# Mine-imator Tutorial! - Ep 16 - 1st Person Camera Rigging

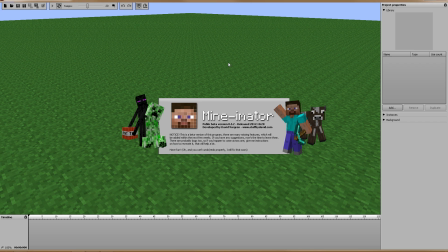[0:07]
Hello everybody and welcome back this is SkiDude and it's time for another Minometer tutorial video. Now today I want to go over camera rigging or I just I guess camera placement as far as first person videos go.
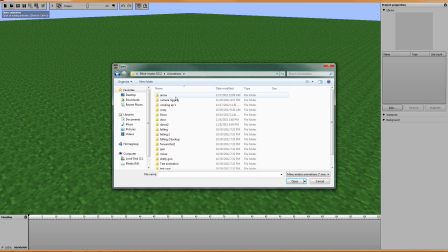[0:23]
So I've tinkered around with it just a little bit and I'll show you what I've come up with.
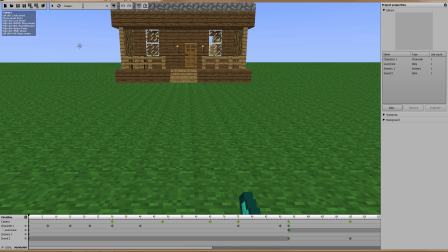[0:29]
It's pretty simple or there might be a better way to do it but this is what I came up with, and I'll just play it real quick so you can see what I'm talking about as far as camera rigging goes.
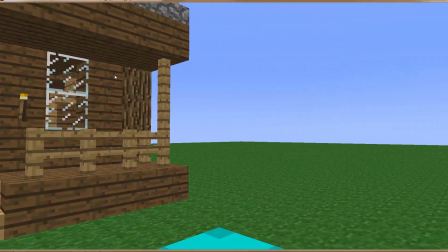[0:41]
So, show Steve walking along, turns looks right, looks left,
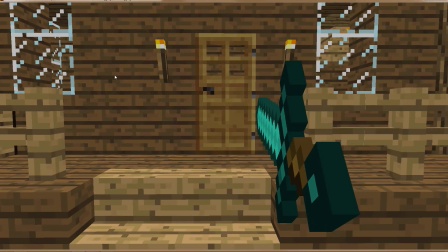[0:47]
picks up his sword and and the camera follows the sword into the door.
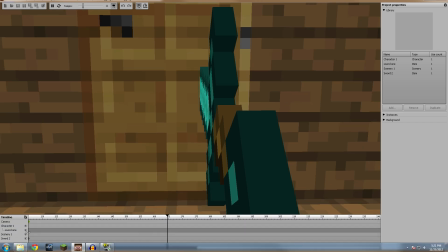[0:53]
That's what I'm calling camera rigging as far as first person goes.
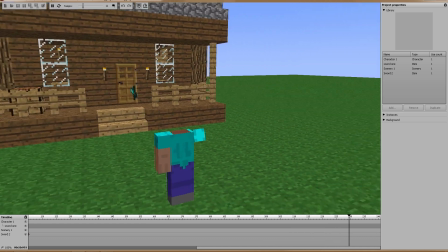[0:58]
So, it basically just the camera sits where Steve's head would be
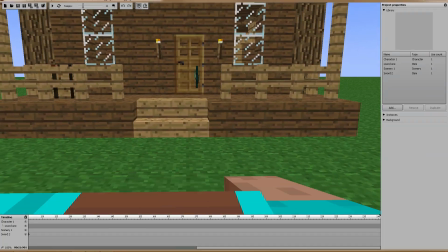[1:03]
so you get that first-person view and I purposely I know
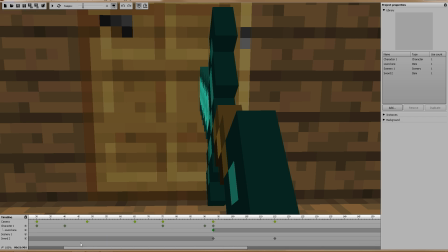[1:08]
it probably looked a little bit tacky let me rewind it just a little bit I purposely made
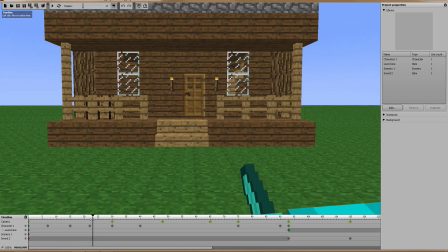[1:13]
it so at certain points you know you can see his shoulder you
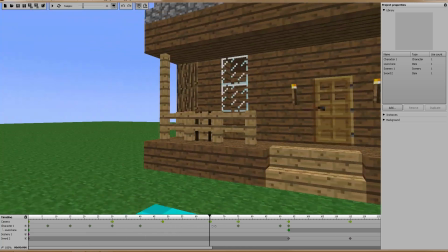[1:18]
can see his shoulder over there and then when actually I guess a little bit right there you can actually see his neck.
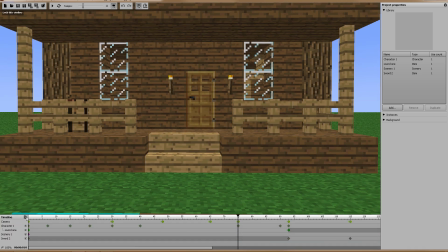[1:27]
Let me hide this. Didn't help much better, but you can see his neck along there and I just tried to make it so, I mean, it does kind of lose the effect when the camera is high enough that you actually don't see the body or any body parts moving because you're,
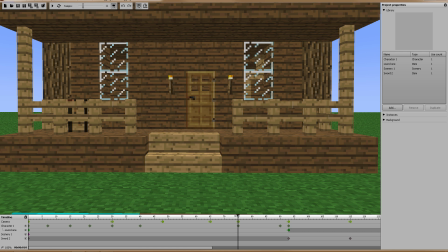[1:42]
then you're not really sure what's going on. So, I mean, if you play any first person shooters, you always have the gun out in front of you holding the hand, your hands holding the gun out in front of you and it kind of gives you that feel that,
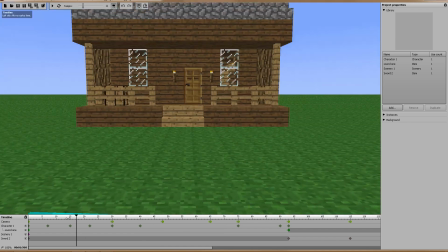[1:54]
yeah, I'm looking right from his eyes and so that's what I tried to do here was when he's walking you do see the shoulders just peek
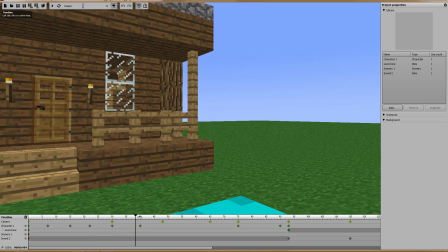[2:01]
up and down on either side and you do see the sword come up and then as he looks I made sure to show part of his shoulder
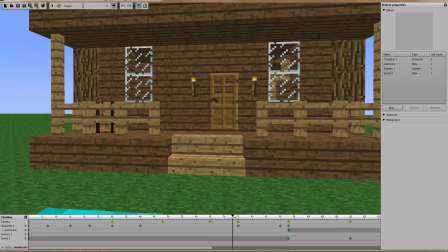[2:08]
same over here and then when he picks up his arm of course
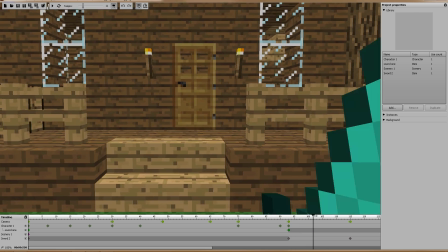[2:13]
the camera then jumps forward and follows the sword and the sword does rotate a little weird.
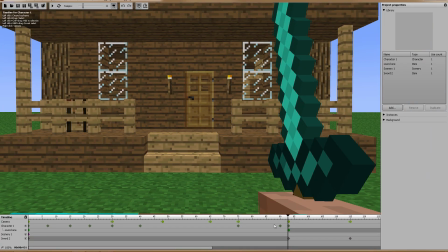[2:20]
I forgot to mess with the rotation point on this but it did come up with the desired effect that I wanted.
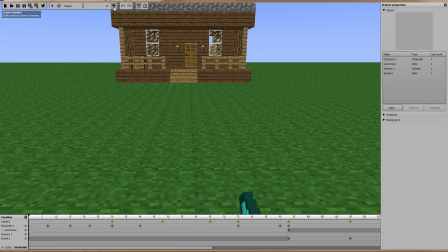[2:27]
So let me show you real quick how I did this. It's actually very easy to do.
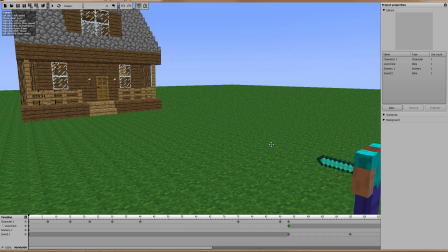[2:32]
So what I did is first I spawned everything in where I wanted it of course and then what I did you can
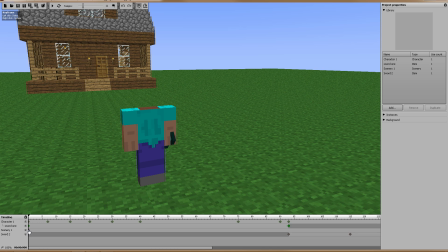[2:37]
see Steve does not have a head and the way to quickly do that is on your keyframes. Select the head from the body part, come down here to alpha, and as you can see I've turned it down to zero. It's technically still there but I have made it invisible.
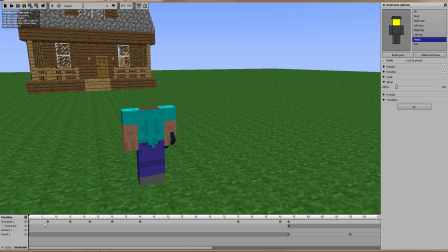[2:55]
And then you want to make sure you make that on the first keyframe so that when you make additional keyframes further down the line it keeps that, keeps that view. Now I guess, I guess a cool effect I didn't think of that I'll have to add at the end of this video is to make a
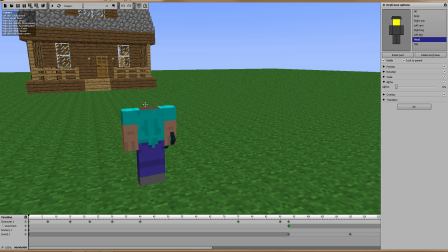[3:14]
skin with hollow eyes and put the camera inside of his head so you're actually seeing out of his eyes but that might look a little weird I don't know I'll toy around that after I actually just thought of that but anyway so what I've done is so I made the character did the whole walking
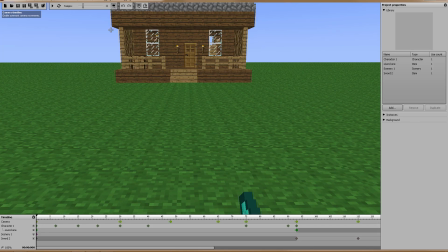[3:29]
animation up to a certain point and then what I did is when I turned on the camera and put a keyframe down here on the on the timeline man I'm struggling today.
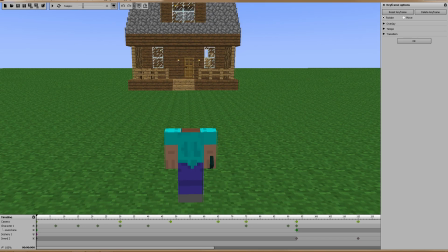[3:43]
What I did, I'm actually going to move this so I don't edit the keyframe, is I just moved the camera very slowly, holding shift, using Q and E to go up and down.
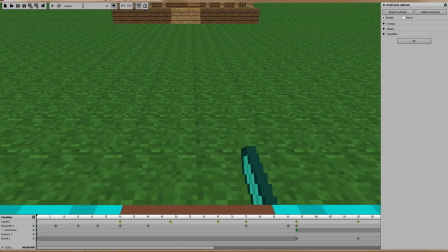[3:52]
I brought it down to where I felt like his head would be.